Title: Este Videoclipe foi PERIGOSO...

Vamos começar por entrar no supermercado, instalar as luzes, montar o material, a câmera e vamos esperar pelo Fela. Está um bocado atrasado porque foi buscar as modelos. Portanto, é isso. Os modelos vocês já devem conhecer do BTS que fizemos do Jorge com o Floride. É a Marcia e a Gabriela. A Marcia não. É, a Marcia vem. A Marcia.
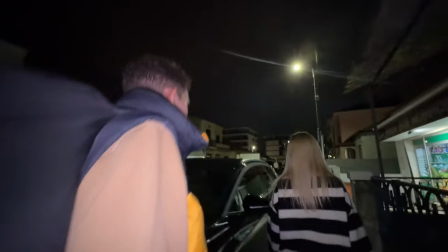(4:29)
A Marcia não. Qual a Marcia? Aquela Marcia não. Para a hora, Rui. Esse teu cérebro está mesmo um furacão pior que o temporal de hoje. Olá, boa noite. Tudo bem? Ok, bem. Pessoal, vamos aqui dar uma olhada no espaço. Temos aqui esta zona principal da entrada.
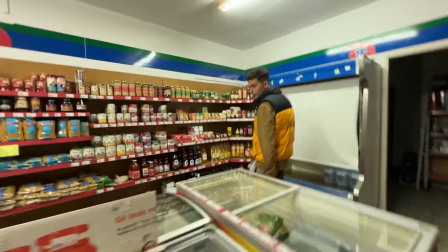(4:45)
Com esta banca aqui no meio. Vamos pôr alguém na arca. Eu quero pôr um gajo aqui na arca mesmo.
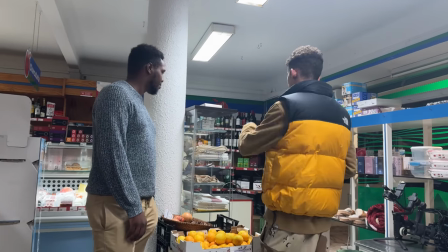(4:53)
É daí que nós tínhamos Fela ou Ela trabalharem aqui. E depois o Fela namoriscou um bocado com ela.
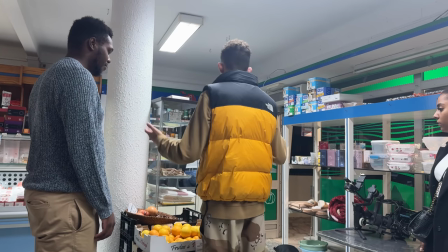(4:59)
Estás a perceber no trabalho. E depois do nada isto vira tipo meio que uma zona de festa.
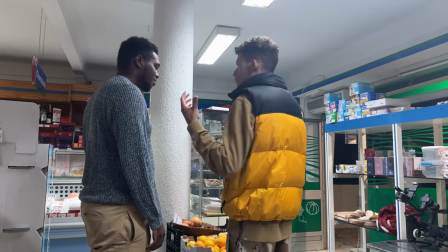(5:05)
Estás a ver? De party. E fica já um cenário bem relaxado em que eles já estão bem soltos.
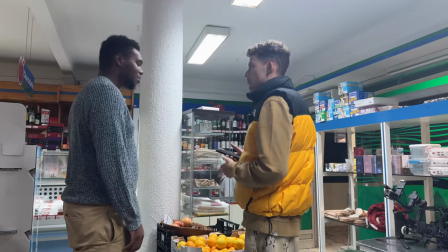(5:11)
Vai haver mais gente, vai haver mais gente.
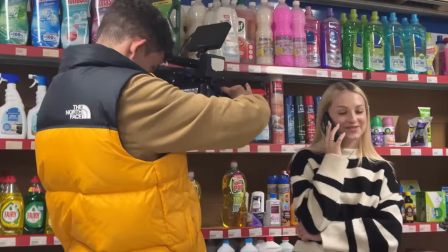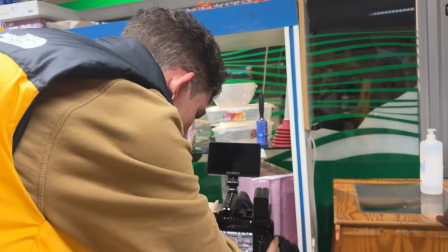(5:18)
Vamos fazer 24 para shots motion normal, 48 para a maior parte dos slow motions, por exemplo,
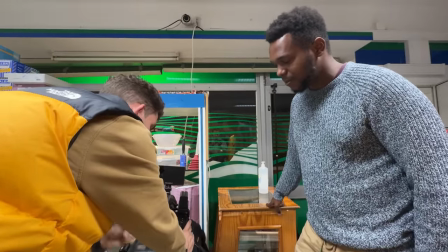(5:24)
performances que queremos em slow-mo, fazemos 48 e depois em casos específicos, imagina, apanhar cenas pormenores do género,
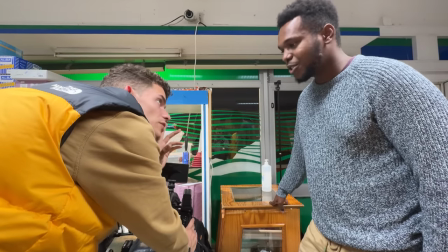(5:31)
abrir o olho ou fazer mesmo super slow numa cena, não sei se isto faz 120.
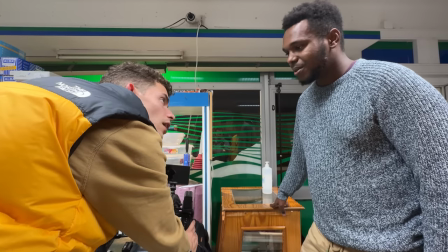(5:36)
Faz 120, mas a 1080. Não faz mal, sem stress.
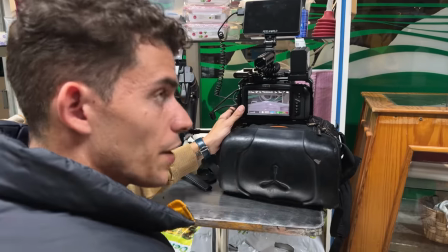(5:40)
Mas vamos tentar atacar isto com uma estética mais de tripé, vamos agora montar algumas Umas coisas então, tripés e afins e vamos esperar o pessoal e começar a filmar, fazer uns shots bonitos, é.
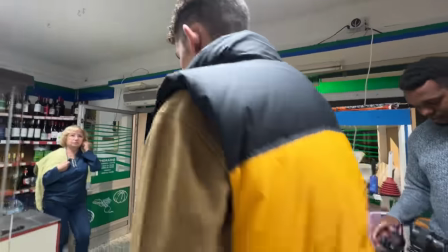(5:50)
É para quê? Algum anúncio? É um videoclip.
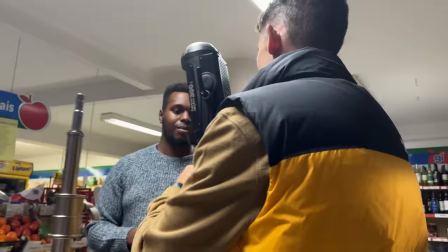(5:57)
E aí rapaz, chegou o Fel, desde Itália. Ele foi o motorista. Para quem não viu esse vlog, vamos checar o vlog aqui.
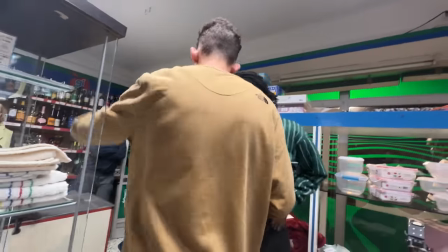(6:14)
Vamos fazer um estilo de filme. Ela vai estar a passar compras, estás a ver? E tu estás a repouso-toque.
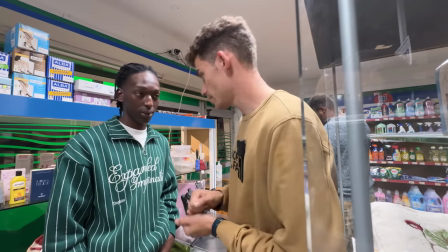(6:19)
Mandas um olhar, estás a ver? Olha, estás a ver? E vocês trocam um olhazinho. Isso é a introdução, estás a ver?
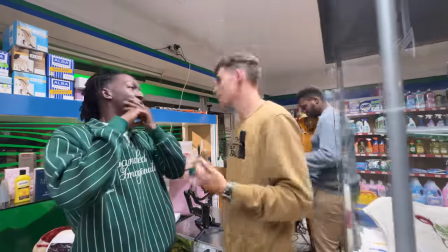(6:25)
Depois começa o som. Quando eu ponho as fontes. E há uma cena do género. Foi fixe. Quando estou a fazer produções, fico bem fora da cena do vlog. Não levem a mal. Tento sempre relatar as cenas. mas como tenho que andar a filmar, ver planos, falar com o cliente, acabo por não ficar tão atento. E o Gonçalo foi ter comigo e levou com a porta na cara, mas eu fui lá dar umas indicações às raparigas sobre a roupa, estava-lhes a dizer para terem uma roupa mais casual, mas ao mesmo tempo sexy, porque vão estar a trabalhar no fundo, a passar compras, etc. Depois vai estar o fella a repor-se-toque e vamos tentar fazer assim uma cena de movie scene, uma coisa muito simples. Rui Von, este vídeo é apassionado pela Rui Von. Está um link mistério.
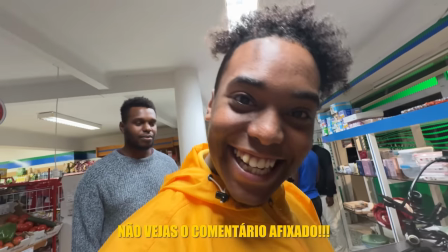(7:14)
É sério. Clique lá. Vamos agora montar esta luz aqui.
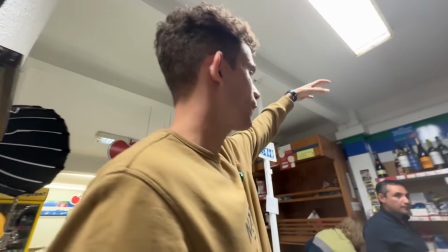(7:19)
Está a ver esta luz? Esta luz vai precisar de um braço. Depois vamos montar a luz mesmo aqui por cima. Assimilar a lâmpada do supermercado. Vai dar a luz aqui em cima. E esta é a nossa key light. Luz principal. Uma luz aqui assimilar a luz do monitor.
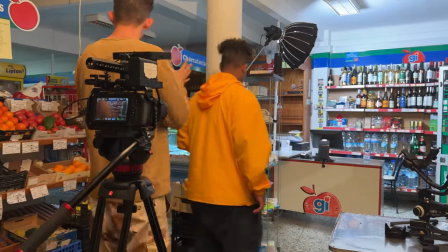(7:31)
E vamos tentar eliminar as coisas que estão ali atrás. Era fixe colocar aqui outra coisa. Não, não. A mantra está fixe.
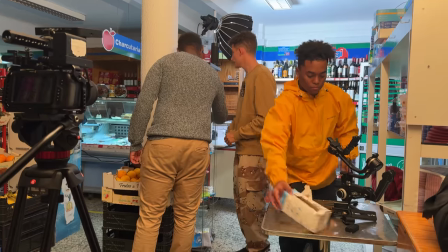(7:37)
Porque cria profundidade. Percebes? Agora, sentar por aqui E qualquer coisa... Carbaneques, laços, queres cores?
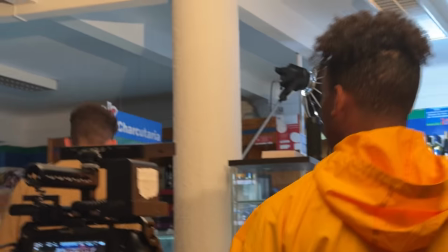(7:43)
Olha! Top! É isso mesmo! Vamos ter umas bebidas! Vamos tirar destas aqui que estão ao natural.
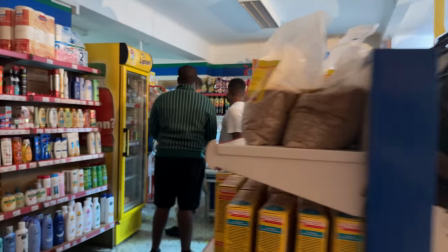(7:50)
Obrigado!
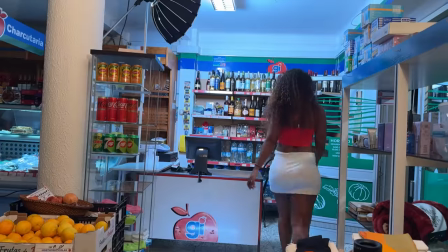(7:53)
Gabriela, consegue-te ir para a caixa? Olha, vai dar água.
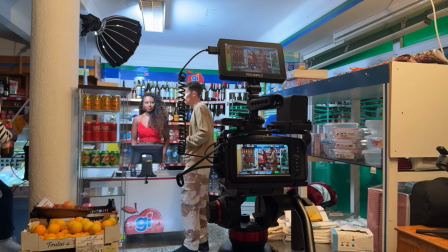(7:58)
Está fixe. Fica aqui. Fales com ela, uma beca. Ok?
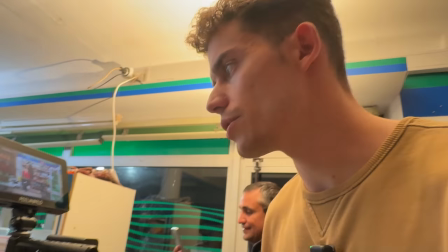(8:04)
3, 2, 1, bora!